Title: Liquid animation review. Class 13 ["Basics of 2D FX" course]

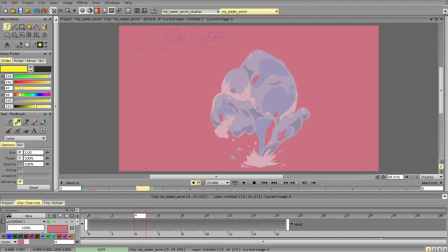(24:53)
But that's something to keep in mind. Okay. Putting all that stuff aside, let's talk about design. So design-wise, I think it's a pretty cool element and we can definitely push the design further.
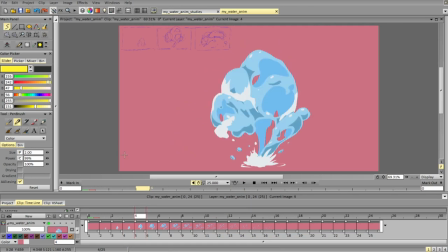(25:12)
First thing, to make the backside read even better as the backside, we can make it a bit darker.
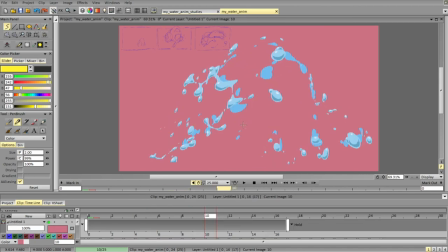(25:22)
Second thing, we can have more unity in shapes, internal shapes, because we have quite a lot of unity in the overall contour and stuff like that.
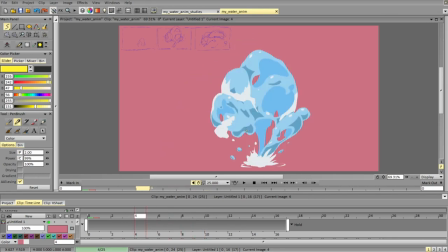(25:41)
But the blue, dark blues are very broken up, even when the shape is generally super connected. And as also, I don't think we need that many whites here, like the foam,
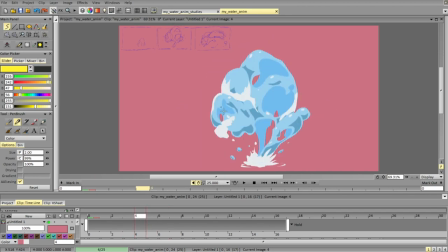(25:59)
because it doesn't follow the form, or we can make it follow the form better. Because right now, you see, we can add it, and it's just following this form. It's ignoring the other forms a bit, and then it's very symmetrically placed and doesn't give much to the design.
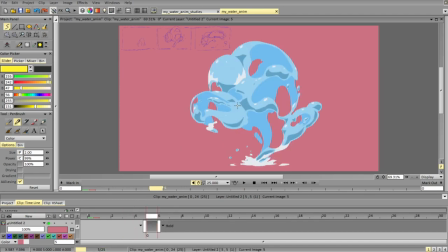(26:20)
Okay, so again, the first thing that comes to mind is just making it less broken up in these dark blues, because they have very sharp edges and they don't really follow all the volumes that much
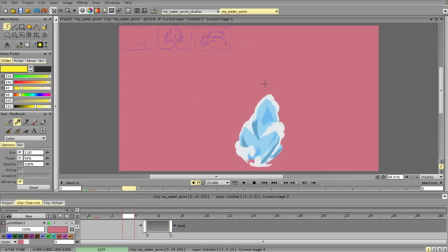(26:40)
and create a lot of detail that we may not need. So let's try taking a frame and redesigning it a tiny bit.
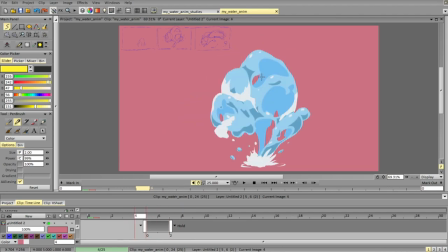(26:55)
So what we want to reinforce here, want to reinforce the sense of liquid, variety, and flow.
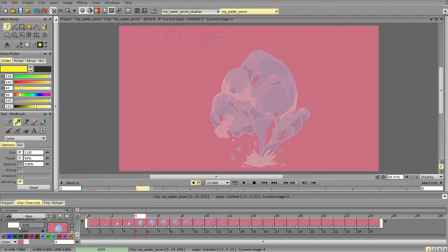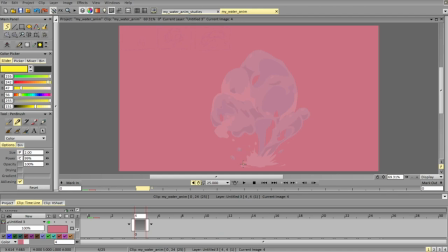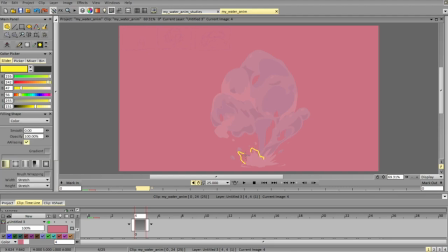I'm trying to make sure that the sides do not repeat and the shapes that are next to each other do not repeat.
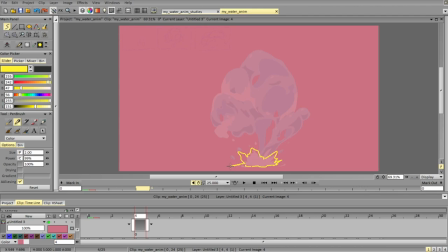(27:52)
Next, I'll add the ripples and make sure that the ripples also have variety and emphasize direction, perspective, and change.
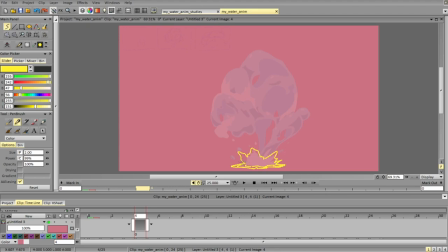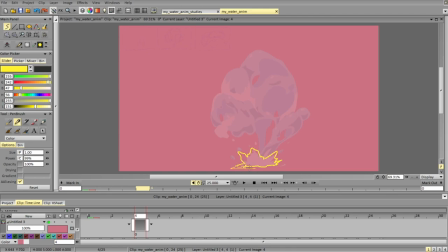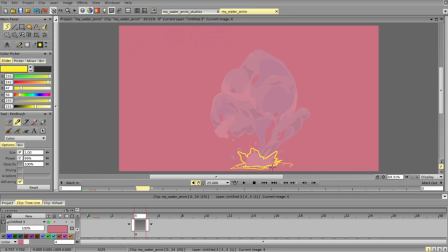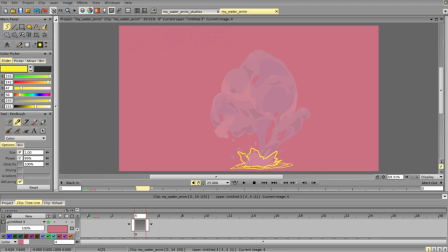Adding a bit more volume to the foam and emphasizing which forms are behind or in the back.